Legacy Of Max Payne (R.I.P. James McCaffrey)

Scott had a particular directing style that made him recognizable in the world of film.
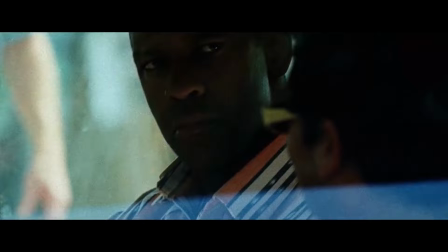743s
The technique is unofficially known as Tony Vision, where the footage becomes hyper-reality from the hand-cranking of the camera.
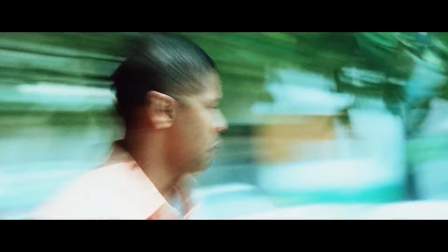751s
The editing becomes quick cuts and overexposed,
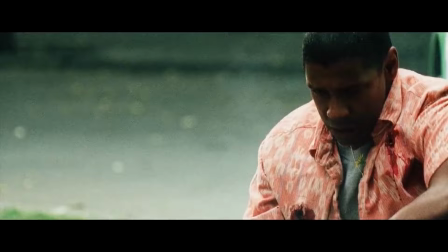755s
with all colliding to a disorientating state as every emotion is greatly exaggerated or significantly reduced.
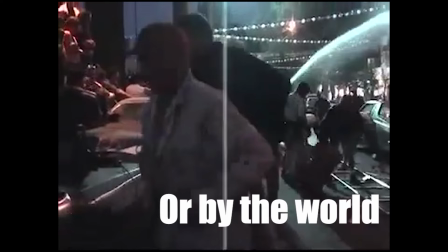768s
Tony stated with his work on Man on Fire, that was by the style dictated by the character or by the world I'm touching. And on Man on Fire, I said if Denzel thinks it, feels it, I'll show it, I'll communicate it. With no rules, with use of camera, whether it's a hand crank. And so if he felt it, I'd show it.
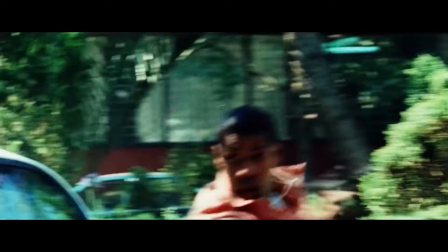788s
You know, so that was, that's what every movie I always find, I find a concept that I'll, that I'll, that's that one line on top of my storyboards every morning. If he thinks it, show it.
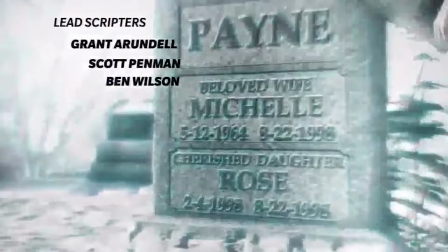801s
It's easy to attribute the distorting effects as what Max is currently going through with his addiction to booze and painkillers.
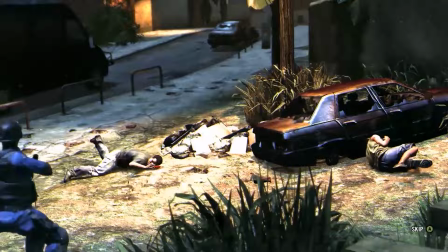809s
It can also be because of the corrupted state of Sao Paulo and the lawlessness that runs amok.
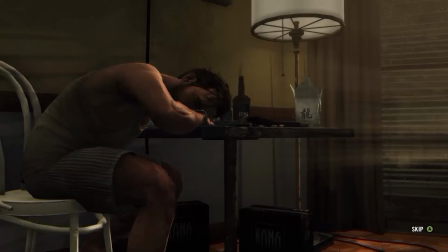816s
These glitches elevate when Max goes cold turkey after years of boozing. I'm sure it's very distracting for most people,
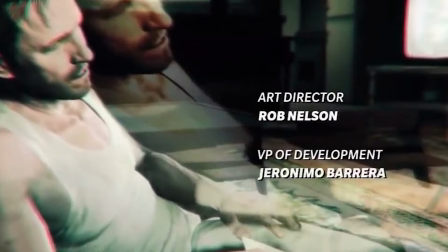824s
but I tend to find it immersive with the character and how it personifies his struggle on screen.
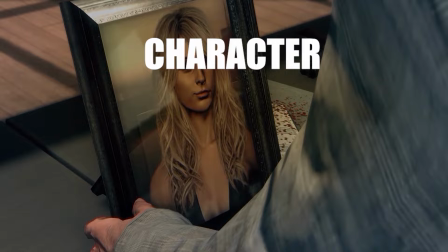835s Here I was again, halfway down the world, and still looking at the bodies of women I was supposed to protect.
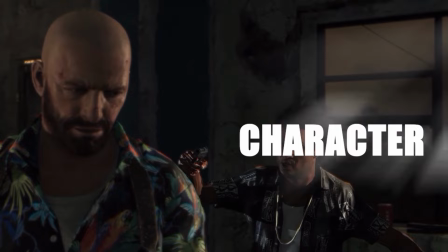841s Only difference now is, I didn't understand the language.
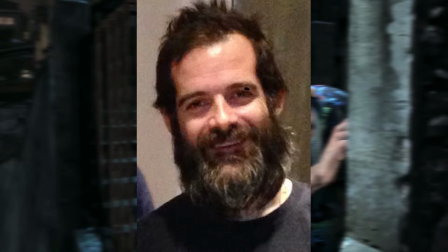845s
Rockstar's president, Sam Hauser, said this about Max when approaching the third installment.
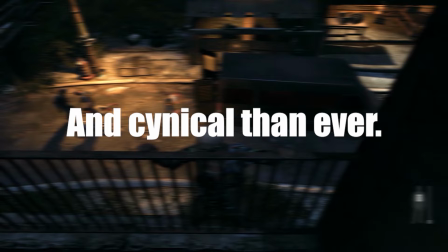851s
This is Max as we've never seen him before. A few years older, more world-weary, and cynical than ever.
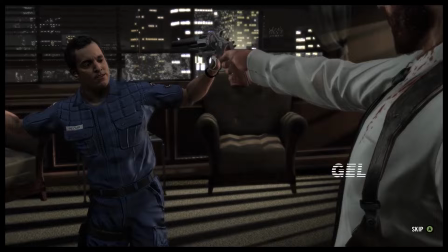860s Something funny about dying? I felt like the avenging angel. I looked like a fat bald dude with a bad temper.
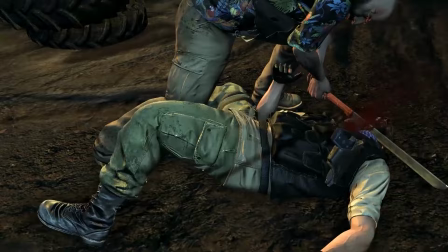867s
Which is probably the best description. He's in a different climate, a different world,
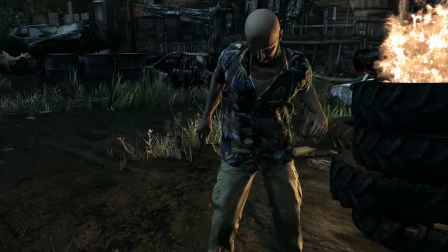873s
a different headspace. a broken man in an even more broken place where he literally has to rely on his detective skills
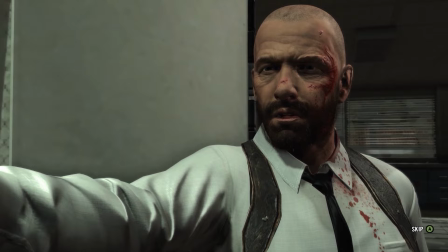880s
and happy trigger fingers to stay alive what drew me to the character almost
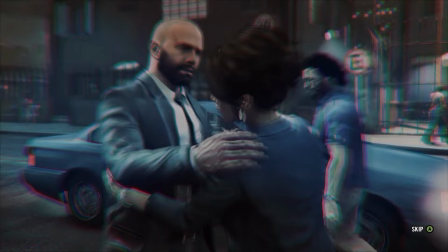886s
instantaneously is his balance of being a sympathetic everyman i owe
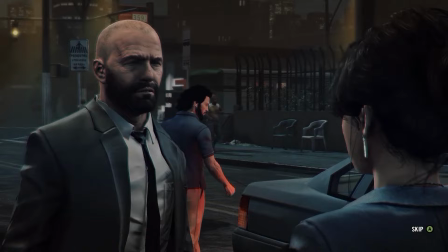891s i owe you
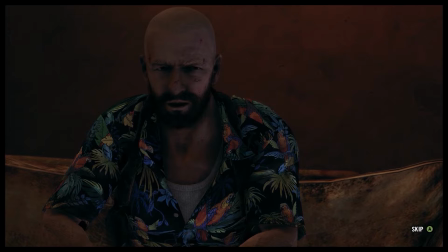896s everything no you don't i'm sorry I couldn't save your sister." while being a ruthless badass.
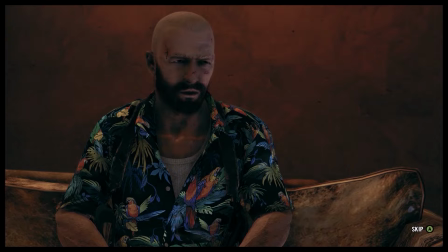903s I'll tell you what I got, I got a gun, and if anybody thinks they're going to take it from me, they'd be dead wrong.
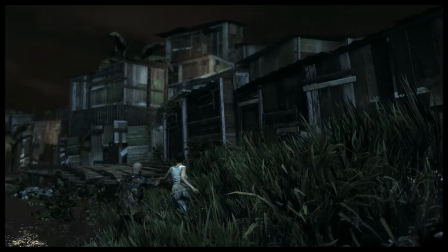912s
It makes the character much more likable, especially since I didn't play the previous two games when it released.
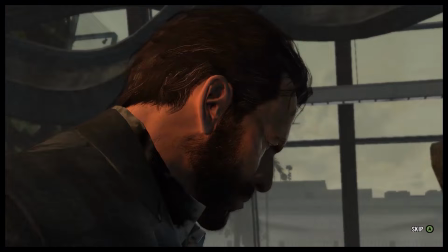919s
So it's a great mixture of excellent writing and stellar acting.
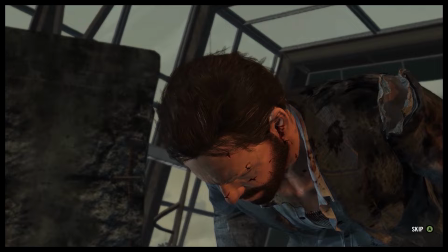922s
A good example is that at the end of chapter 6, instead of killing a severely wounded goon,
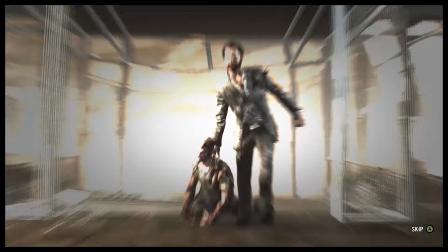929s
Max has its good grace to at least get him out of a burning building.
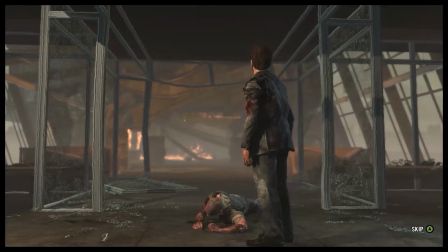933s
Sure, it's a long stretch to see if the guy made it, but it's just the action.
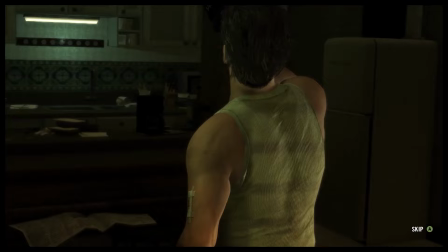939s
Max didn't have to help him, but he chose to, which attributes a lot to his characterization.
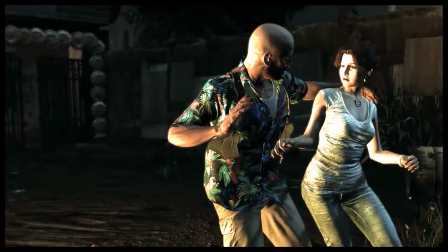945s
After all he's been through, he's not completely cold-hearted, pressing on but never letting go.
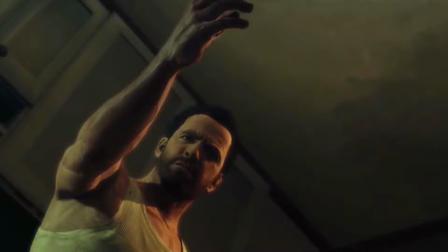952s
He sums this up best in six words.
Time moves forward, and nothing changes.
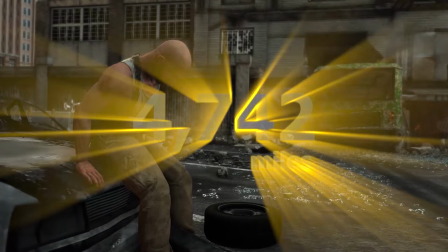958s
Locking himself in his own internal hell that just so happens to be 4,742 miles south of New Jersey.
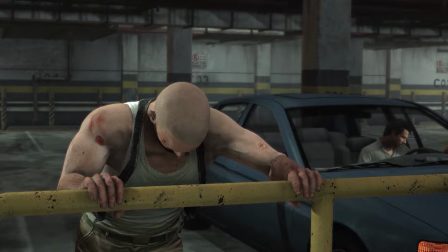967s
Trying to protect the women that he couldn't long ago, still failing.
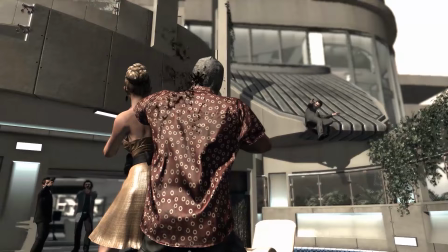972s
Even with the Broncos. Max's loyalty pushes him in great danger.
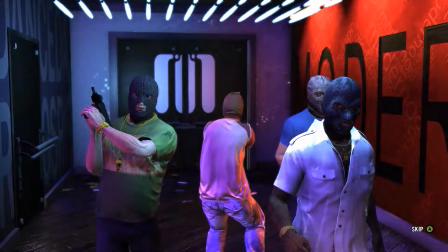977s
Even while grumbling about protecting the Broncos, he makes it clear that whatever their flaws, regardless, he was paid to protect them.